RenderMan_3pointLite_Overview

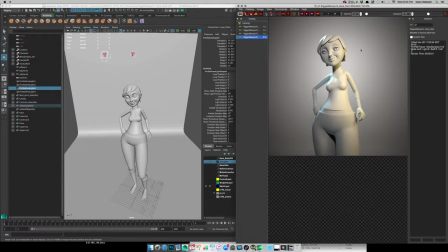491s
And when I did a previous render with the fill, the lighting rig,
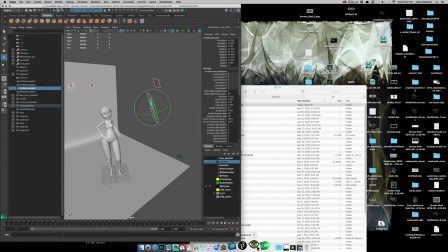496s
or the area light for that, pull that back up. The area light was actually
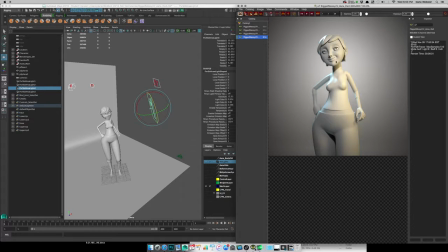504s
further down and pointed up, and it kind of washed out that little detail. And to tell you the truth, I'm not totally excited about it, right?
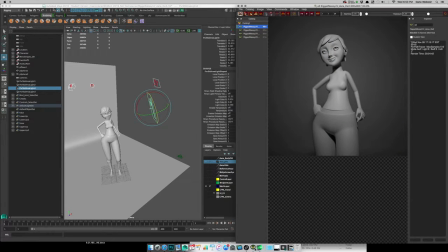513s
I still think would rather see a little more of that separation between this lip and the lighting.
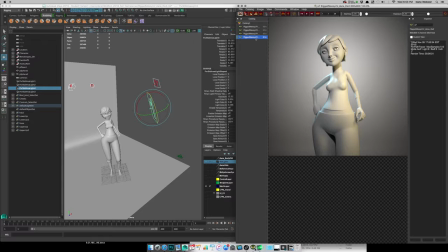521s
Maybe that will happen with the materials, but I made a quick change based on doing this tutorial, and it's definitely better. I think I might still hike it up just a little bit. It's still softening all this, but I think I want to maintain this differentiation between those shapes.
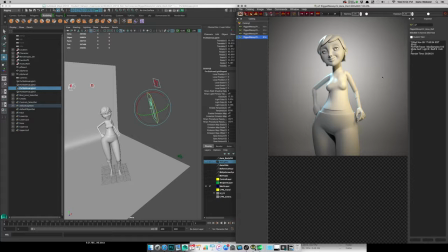539s
So again, sculpting with light in this render, okay? And then, the last thing I wanted to say is, it's I was talking to Elia actually about this model at first,
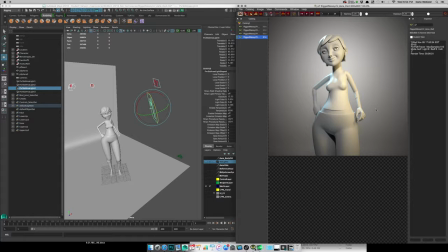558s
and I asked her to provide me with the model itself, and she wanted to send me all the textures for it. And actually, I think it's so much preferable and important, especially when you get going, to try to light these scenes without any
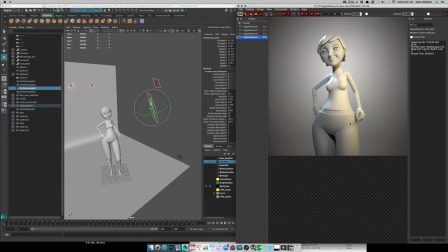575s
textures, fancy materials, or anything like this. This is just what you might call a clay render, right? The only thing I did is I did add a separate material for the corneas in here, so we get this little highlight on the eyes, because that's important. I want to see where that shows up.
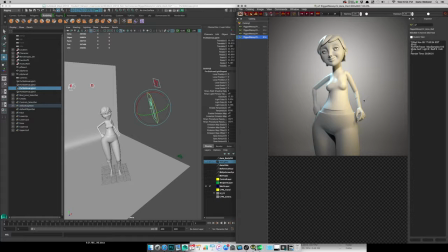590s
But the rest of this is just to understand the form, the sculpture of it, right? So we're sculpting with light, and we don't want to get confused with When you get into materials, you might set the diffuse or the reflective too high or too low, and then as you're adjusting your lighting,
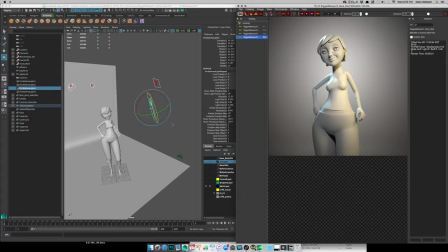607s
you're doing that based on an inaccurate setting in your material. So if you get your lighting set with just this gray here, and you start putting materials on, and it doesn't look right, it's probably because of your material settings, not your lighting settings, right?
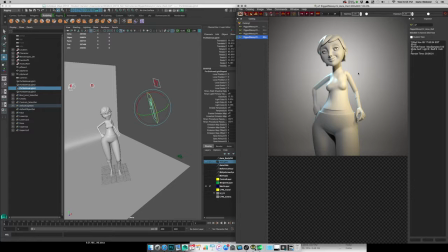622s
So I would always advise doing a lighting setup as a clay render, right? So this is a lighting study to make sure that's working. And then afterwards, we'd come back and figure out what to do with the materials. Okay, so that's a lot of talking for this one.
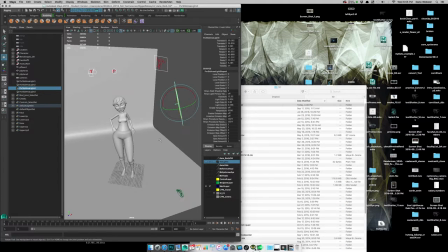639s
I hate to do it that way, but I think it's important to talk about those concepts and kind of set things up, right?
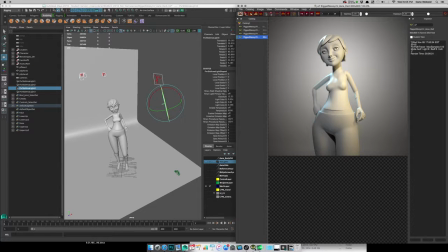646s
I don't know why my little render man thing wants to go away there. So anyways, I'm going to pause this, and in part 2, we'll come back to a scene with no lights, and we'll start adding that to the scene. We'll put some material on it, and you'll get a sense of how to start some renders using RenderMan.